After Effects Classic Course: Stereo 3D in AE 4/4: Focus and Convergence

A lot of people are still feeling their way through this whole stereoscopic production process, and it's caused more than a few headaches, if you know what I mean. Part of the problem is we may be asking the brain to solve a problem it's never had to solve before. For example, if we're telling the eyes to converge at a point, perhaps the camera I'm looking at right now, that is at a different distance than objects we want the eyes to focus on, perhaps text or other objects floating off the screen towards the viewer, well, that's something the brain's not used to doing. They're used to converging on the item that they're trying to focus on. So that's an important consideration to keep in mind. Also, anything you can do to take attention away from layers the eyes are not supposed to be focusing on, such as using the greatly enhanced depth of field blur in the 3D camera that's now in After Effects CS 5.5, well, that's just going to make your stereoscopic scenes look that much better. So let's take a look at some of these issues and a potential workflow.
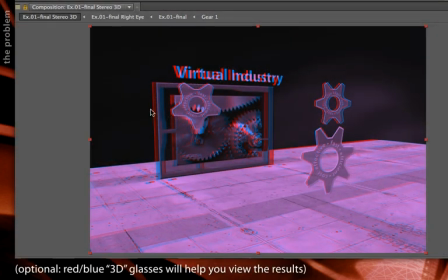[0:59]
Right now, my stereo 3D scene has a problem. Everything is sharp. The far corner of this floor is just as sharp as the front of the floor. Each of these 3D gears are equally sharp, even though they're different distances from the viewer.
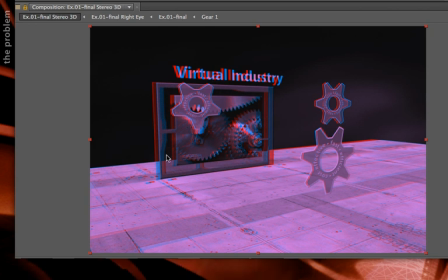[1:13]
The text is sharp. The back viewer is sharp. This can cause some confusion for the viewer's brain as to what to focus on. And that sort of confusion is what can induce headaches in viewers of stereoscopic material. Well, an excellent tool to help cure this is the improved depth of field parameters for cameras in After Effects CS 5.5.
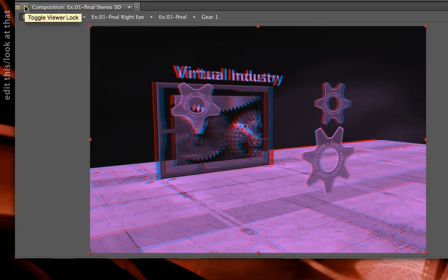[1:32]
You might remember from the last movie that I locked this composition viewer so I could keep looking at my stereo output while I played around in earlier comps. I'm going to do the same thing now. I'm going to keep this locked so I'm always looking at this view with my 3D glasses on,
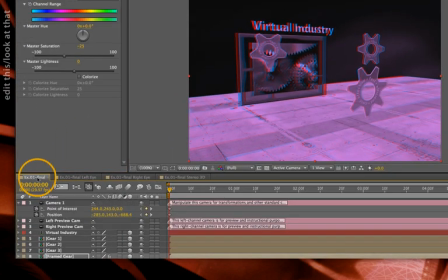[1:46]
but I'm going to go back to my original composition so I can work with this camera's depth of field parameters.
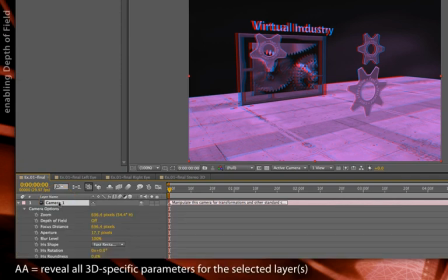[1:51]
I'll type AA to bring up all the depth of field params. I'm going to enable depth of field. Initially, I don't see much difference because the aperture defaults to a pretty small size. So I need to increase the aperture to narrow down my focal plane.
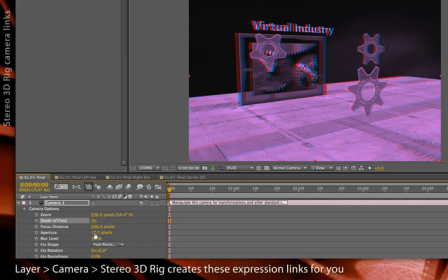[2:06]
Now, the good news is this parameter has already been linked by expressions, thanks to the 3D rig tool, to the cameras in the left and right views. The bad news is I have to release the mouse before those comps update. So I'm going to try increasing a little bit.
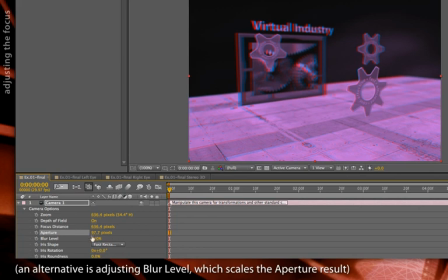[2:21]
Release. Now I see improved depth of field. Increase a little bit more. Release. That's the new result. Let's just go ahead and bring up to a nice number like 200 for now, with an exaggerated narrow depth of field to really see what I'm doing.
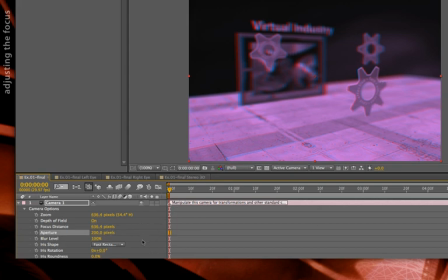[2:36]
Right now, no one's in focus. Let's say that I want that text virtual industry to always be my hero. I'll select that layer, then hold Command on Mac or Control on Windows, and also click on Camera 1, so both the camera and the target layer are selected.
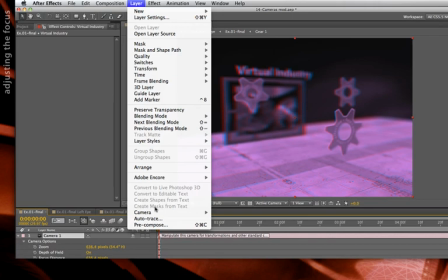[2:52]
Then go up to Layer, Camera, Set Focus Distance to Layer.
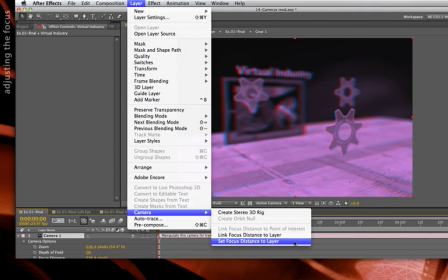[3:00]
That will automatically set the focus distance parameter to make sure that text is nice and sharp.
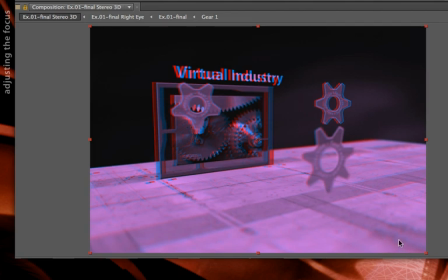[3:04]
And you'll see now that the forward gear is blurred, the forward edge of the floor is blurred, the back edge of the floor is blurred. This makes it easier to tell the user's brain what to focus on, what to pay attention to.
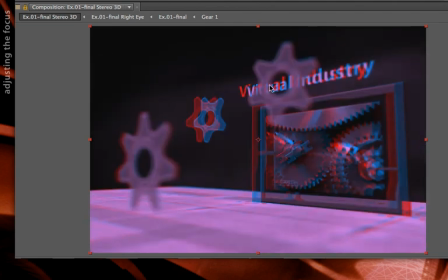[3:16]
I can go ahead and check out later in the comp, and now those forward gears are particularly out of focus, and the text is more or less in focus behind it. You see, I set that focus distance at that particular camera view. If I want to lock them together, I'll make sure the virtual industry, my text,
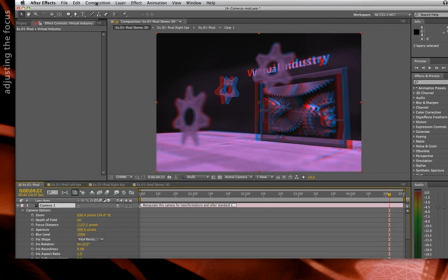[3:31]
and the camera are both still selected, then go to Layer, Camera,
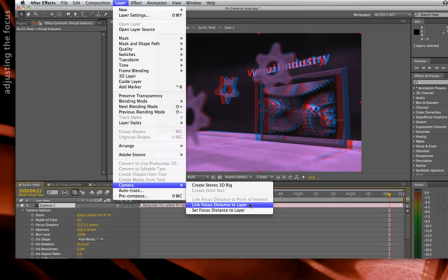[3:37]
Link Focus Distance to Layer,
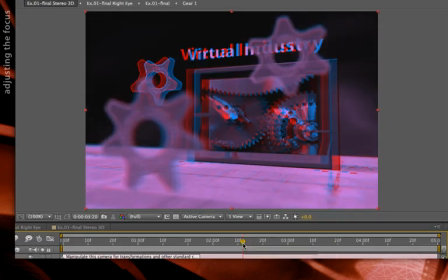[3:39]
and this will dynamically update the focus distance parameter to always keep that text in focus no matter where the camera is during
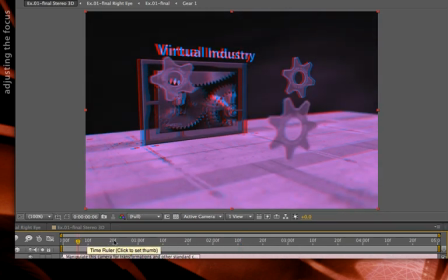[3:47]
the course of this animation.
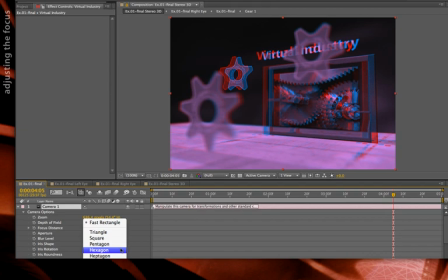[3:51]
So using depth of field is already a big improvement. I'll set this to a better iris simulation like hexagon and get a cleaner render out of these objects.
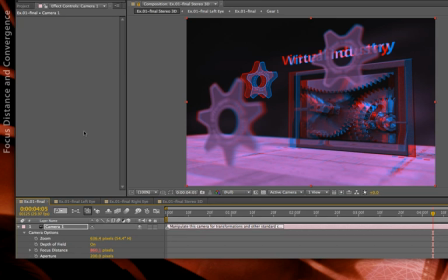[3:59]
However, by doing this, we are committing another sin. We've locked our camera's focus distance to always focus on the text virtual industry. However, back in our stereoscopic comp, we've locked our convergence point to the camera's point of interest.